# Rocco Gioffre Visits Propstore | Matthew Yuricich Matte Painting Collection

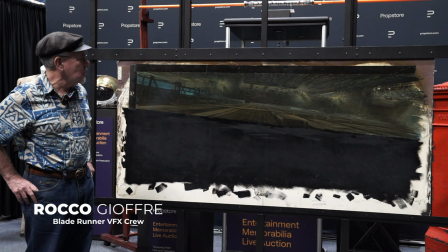This shot is one of about, I'm thinking there are about eight or so, maybe more,
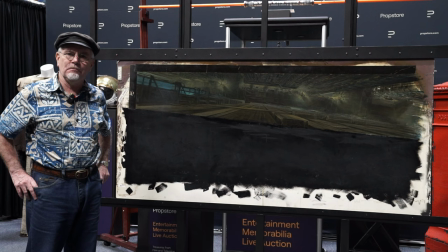angles that are used to create the illusion of extreme peril and height. Matte paintings are often used for enhancing distant scenery.
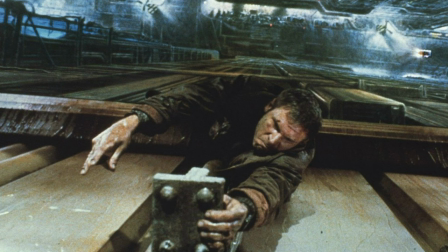Oftentimes they're used in stunt sequences to put the lead actors in a more perilous situation. and that this
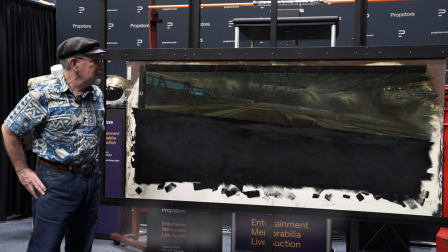accomplishes kind of both and creates the illusion of being several stories off the street.
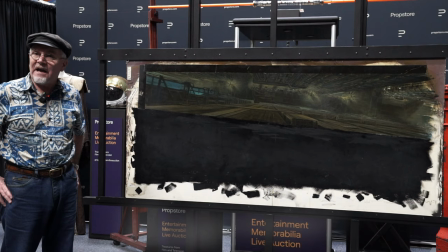This is a this is a definitely an iconic shot. You'll see it in any of the Blade Runner online fan base things. You'll always see this one included, you know, as well. I mean, it might even be the cover of some of the books that they've made, but it's it's it's a zinger.
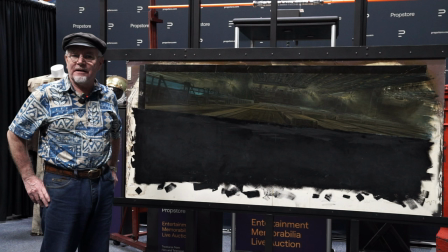The production design on these shots Ridley Scott insisted on and he was really behind all the good looking stuff in this is Sid Mead and so we actually had designs for these matte paintings done by Sid Mead almost
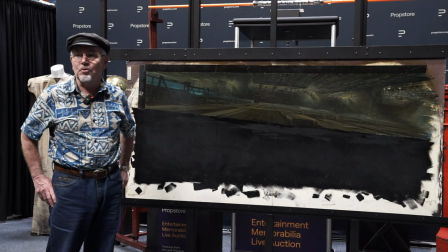all of them and we followed them as closely as possible because Ridley Scott wanted
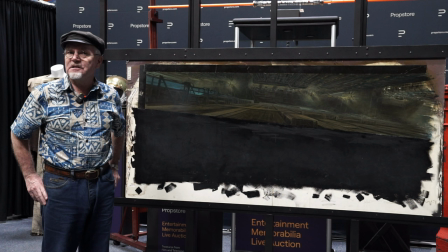us to and there were beautiful smaller sketches done on illustration board I I believe Sid Mead was working in gouache,
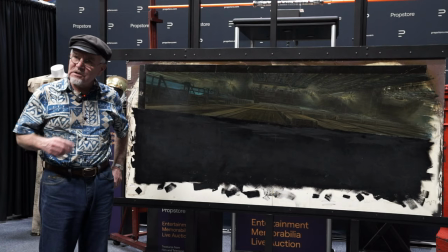or it's a water base, and he worked fast. But I mean, we had many good designs by Sid Mead, and we were requested,
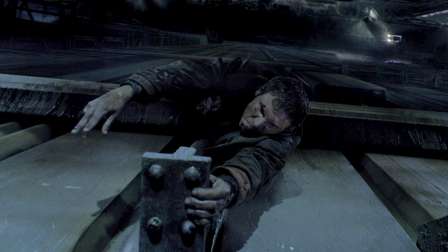even though once we got into the matte painting stage, and when Matthew was working on these matte paintings, Ridley would come up with ideas.
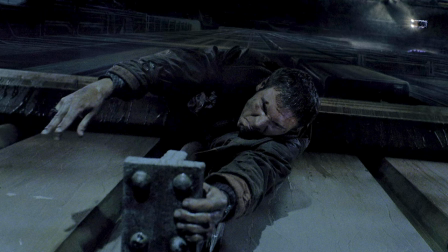And so they wouldn't always, they'd start out as an exact copy of the Sid Mead design, and then Ridley would suggest some differences that he wanted to do.
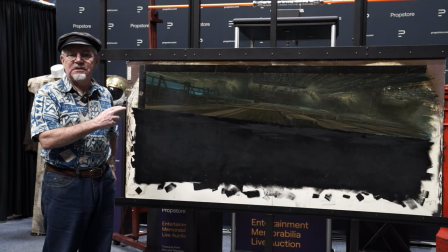And so the matte paintings went through some variations during their painting stages. Most of these matte paintings, there are very few exceptions, are done in a process where you actually do a loose block in of the painting and you do a test composite first.
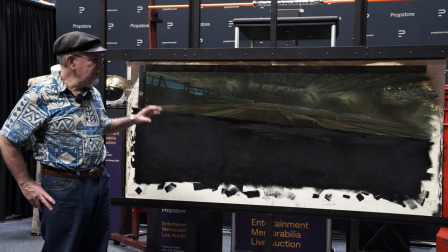And it gets refined over a series of about a half dozen tests until it reaches the level of detail that's required.
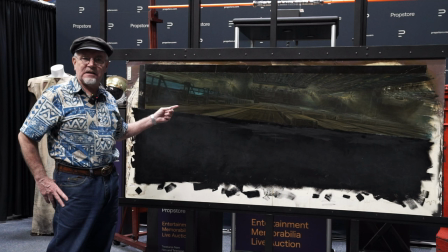And I believe Brandon in one of the earlier videos in front of this same painting was talking about the level of detail on these. And this goes to the budget and the speed that has to go along with post-production.
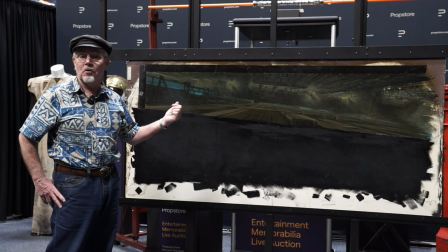We only put as much detail as is required. Once it looks good on film, if you add any more detail, it'll either look worse, or if it still works,
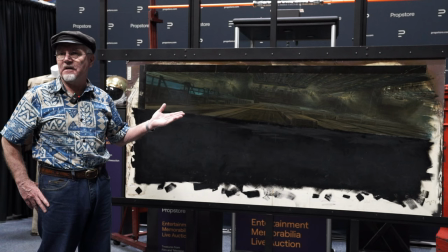you're just wasting time on detail that's not going to be appreciated, and the camera really can't tell the difference.
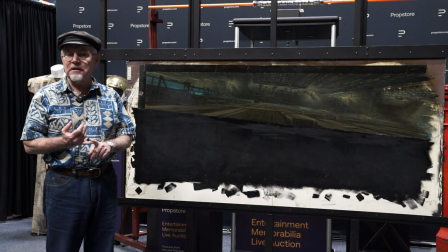We divided our time up. I was working on the same easel in the evening that Matthew was painting on in the daytime. Matthew would show up typically at a BEG, at Trumbull's shop, usually at 6 in the morning, and would go until about 4 in the afternoon.
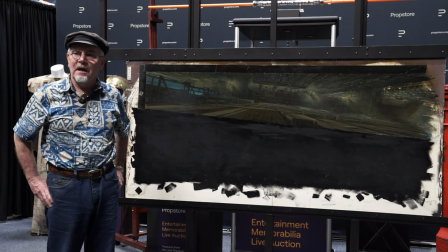And he'd leave about that time, and that's when they had me come on and paint on a night shift. So it was like a swing shift matte painting thing, and he'd come in the next day.
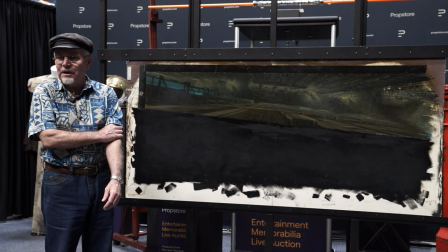Oftentimes, I would start on some of these, and they'd say, okay, just hand that off, and Matthew will finish it.
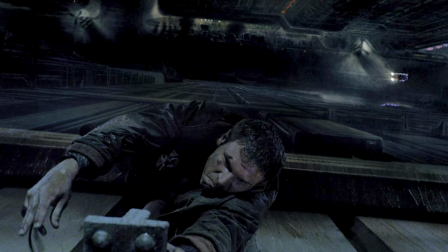But most of the ones he did on Blade Runner, and I think there's probably about two dozen matte paintings or maybe more in that film,
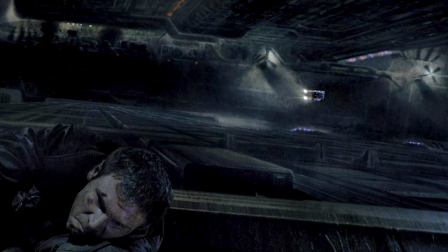some that are just a patchwork to join pieces together and skies and so forth.
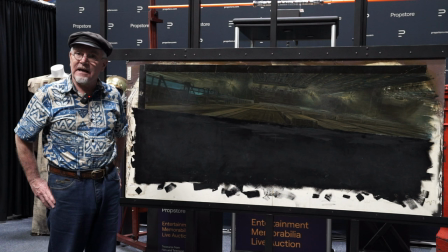But there was a lot of good matte painting being done by Matthew Yerisich and his assistant at that time was Michelle Moen. I was just called in as an additional matte artist on about a half dozen shots.
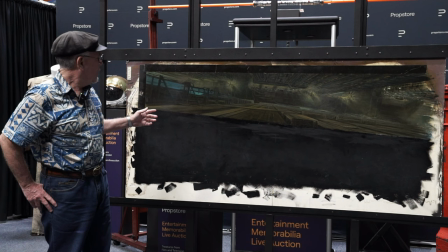And I came in at night and worked that shift. But I did start this one out and I can see when I get back on top of it again,
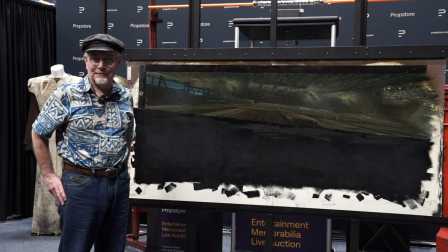how much more Matthew had added to it, which is, I mean, beautiful work. And the illusion on film is pretty spectacular, if you recall.
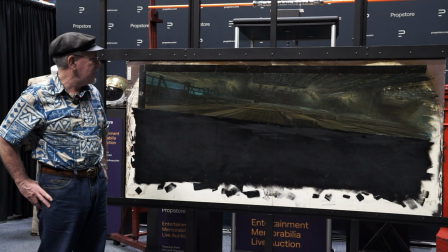Yeah. This is looking straight down on Harrison Ford, hanging by one hand.